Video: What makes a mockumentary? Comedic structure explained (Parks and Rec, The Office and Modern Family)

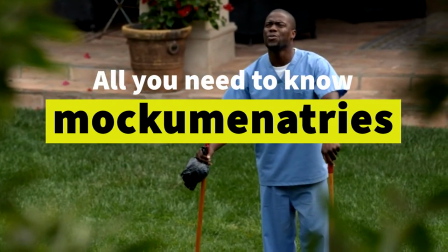0:00 You have seen and laughed at multiple mockumentaries, from The Office, Parks and Recreation to Borat.
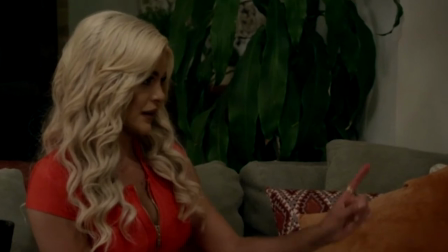0:07 This form of comedy is influential and widespread.
If you do that, they won't like you.
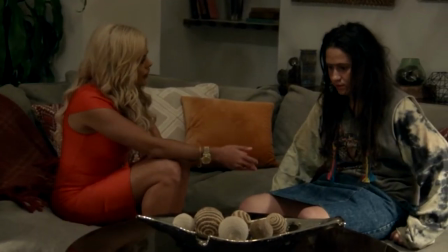0:13 You want them to like you. And so that way you can get money from them.
The essence of a mockumentary is quite simple.
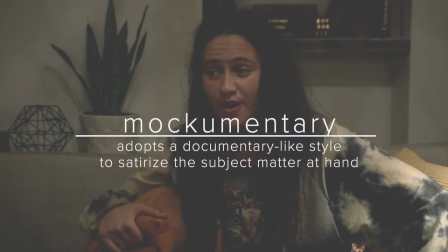0:20 It aims to ridicule the characters or to use them to expose a political, social, or an interpersonal issue in a satirical manner.
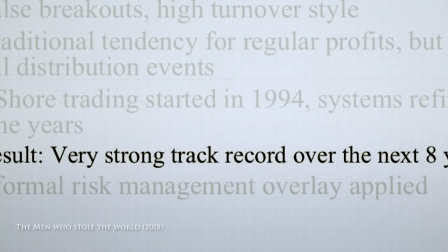0:28 As the name suggests, the basic style of a mockumentary is that it imitates a documentary,
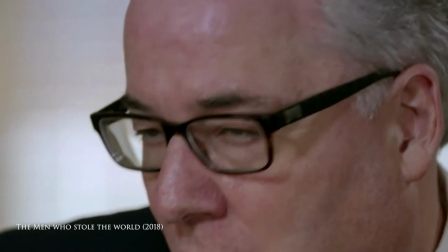0:34 meaning that it uses conventions that we as viewers associate with telling of a story that is grounded in reality.
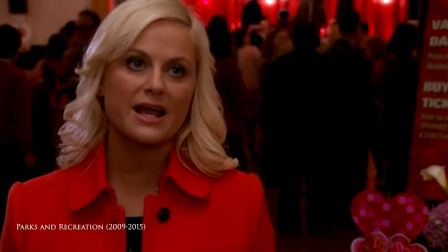0:40 In this video, we will overanalyze comedy shows that use the format of a mockumentary to figure out why is it so funny?
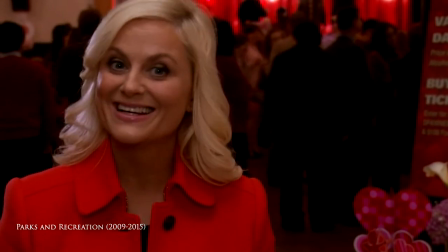0:48 Why does a mockumentary work so well at making us laugh?
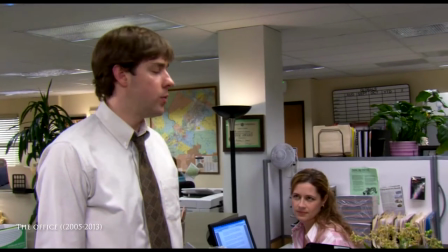0:53 What are some typical camera moves repeatedly found in mockumentaries and why that is the case?
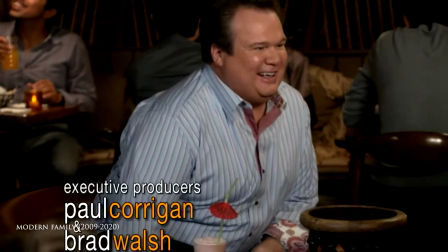0:59 What is the point of self-reflective interview-like moments that characters have one-on-one with an invisible cameraman?
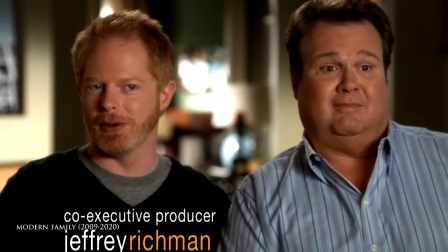1:07 How are mockumentaries structurally different from other shows? And what does that result in?
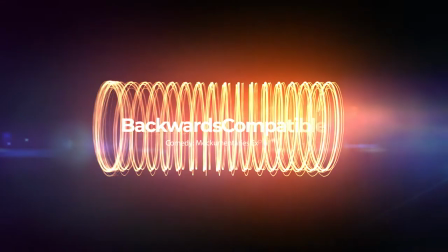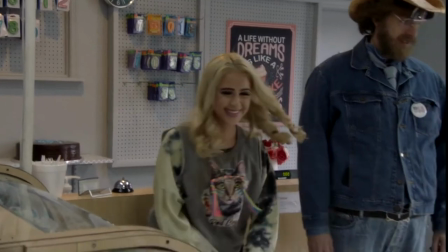1:19 The way the camera moves in a mockumentary is very, very important because,
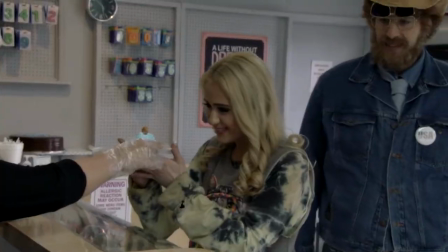1:24 as we will see later, there is an additional structure layer involved in making of a mockumentary.
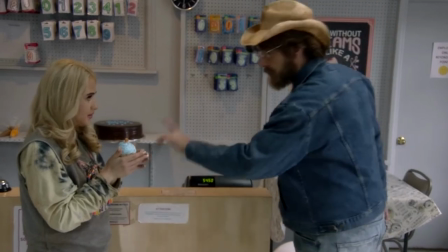1:30 Anyway, the way the camera is positioned, the angle at which it captures the shots,
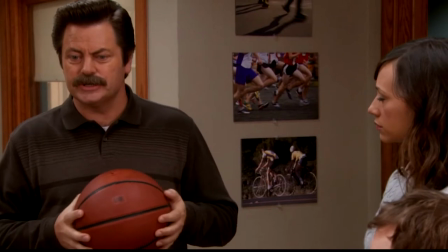1:35 and the manner in which it interacts with characters is a part of communicating
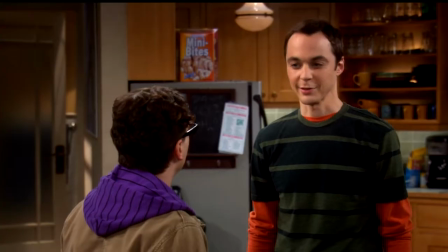1:39 to you and me about the emotional vibe of the situation that we are seeing on screen. In a typical comedy series, characters pretend that the camera is not there.
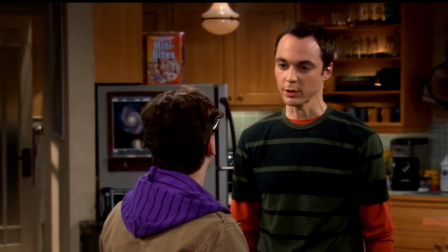1:48 We are simply magically observing their lives in all moments at all time. But this is not the case for mockumentary.
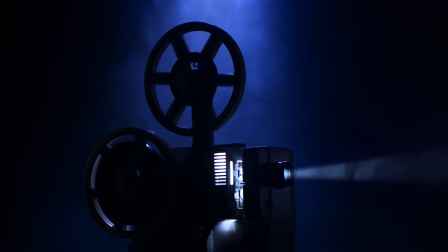1:54 And in particular, there are three camera tendencies more visible in mockumentaries than in other forms.
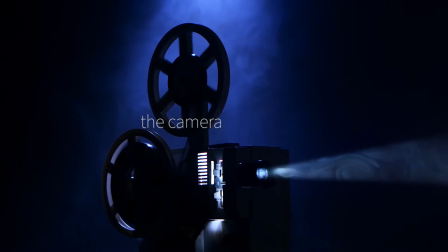2:01 The camera shake serves the purpose of verifiability.
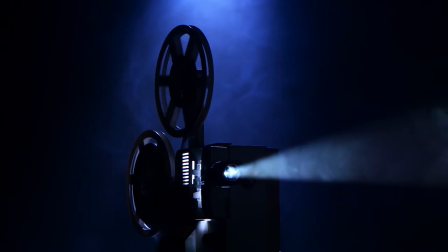2:05 It is selectively applied to convey to the viewer that there is a cameraman chasing after our protagonists.
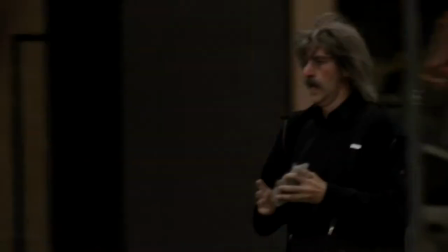2:12 Mockumentaries blend reality and fiction by sometimes lowering the comfort of watching to achieve an effect of truth-telling.
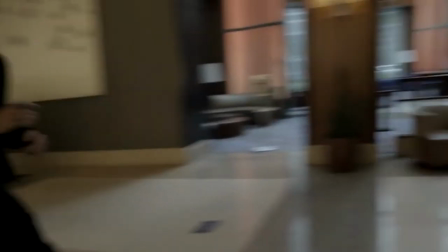2:19 This is exactly the case with the camera shake. Of course, this scene is unplanned, and here is a shake of my camera to prove it to you.
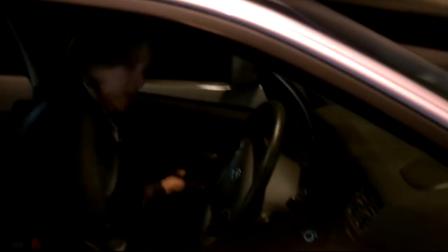2:26 The imaginary cameraman is right here with our protagonists. Whatever impacts them impacts him as well.
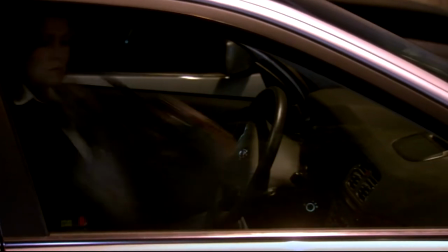2:33 So you can trust this footage, it is factual.
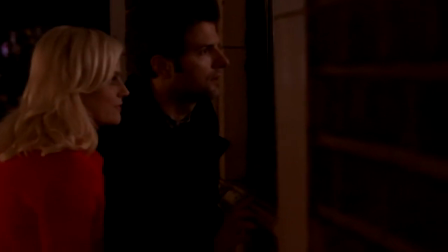2:36 Basically, often the camera shake just makes you for one more moment forget and become more immersed in the scene.
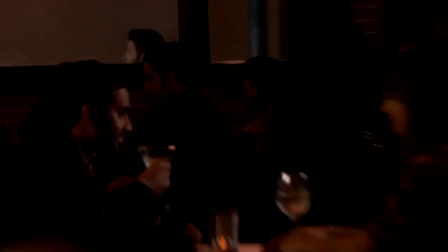2:43 Whether as running gags or handheld camera shakes, the end result is often the same.
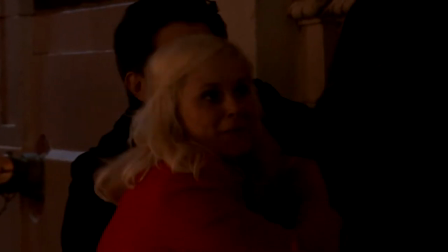2:48 You feel more involved and you believe the story more, even if you know it is a comedy series.
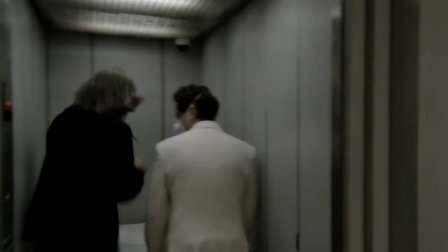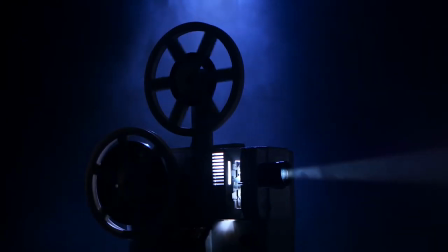3:01 Secondly, what we see recurringly in mockumentaries such as Parks and Recreation and
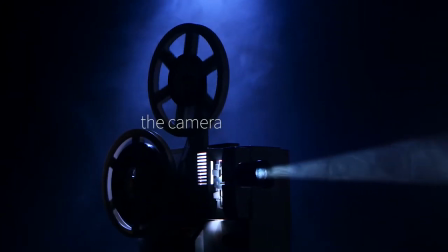3:06 The Office is that the characters are glancing into the camera when they are being filmed.
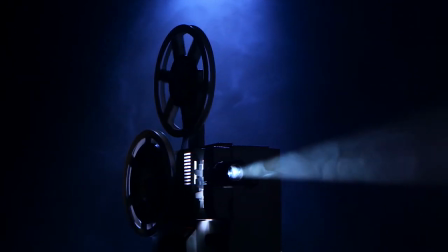3:10 Not necessarily only when they are being interviewed, although this is also the case,
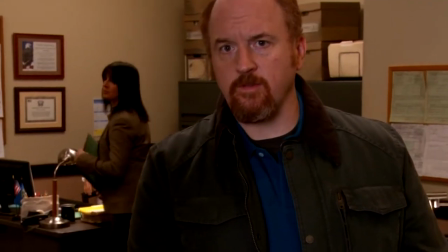3:15 but more often when the camera is not specifically focused on them, but they glance into it to check in.
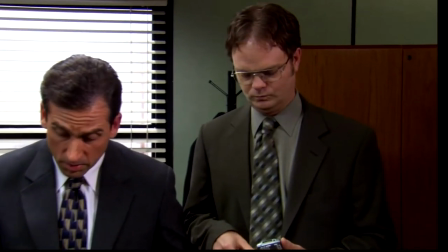3:20 Did you know I'm heading to New York today?
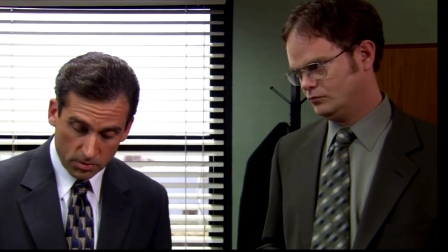3:25 Doing a presentation on the bridge to the new CFO.
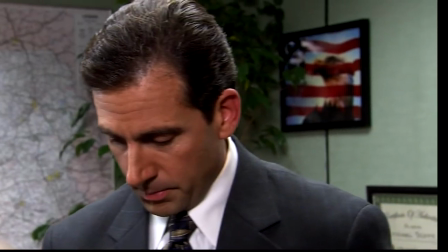3:30 And you want me to come with you? No, the opposite of that. I will stay here and run things on this end.
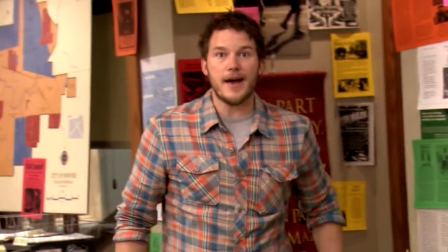3:38 Good.
Now, glances into the camera can mean different things.
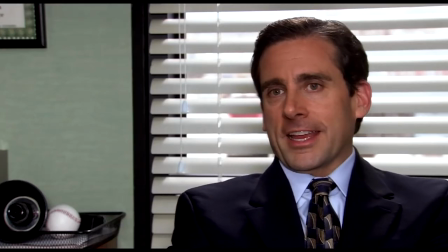3:42 For example, from Michael in The Office, the glances tend to focus on, did you believe me?
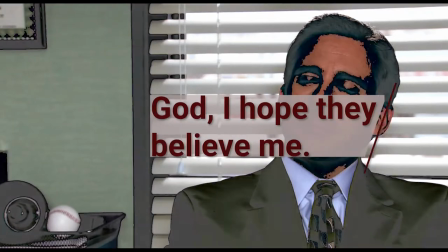3:47 I hope you bought what I just said because I completely improvised and invented everything in the moment.
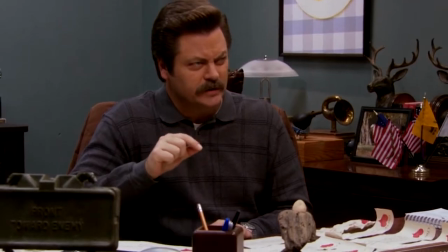3:53 In Parks and Recreation, when Ben solves Leslie's Valentine's Day riddle,
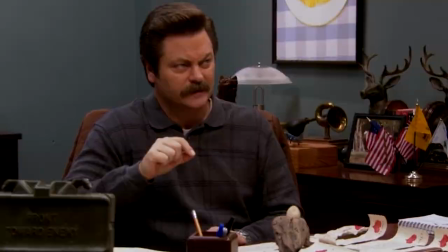3:58 he's looking into the camera and he's thinking probably something like, does she know I'm bluffing?
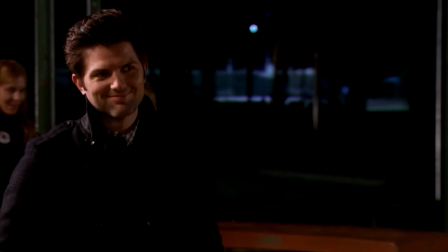4:03 Little Sebastian. Yeah. At first, you did not understand what made this tiny horse so special.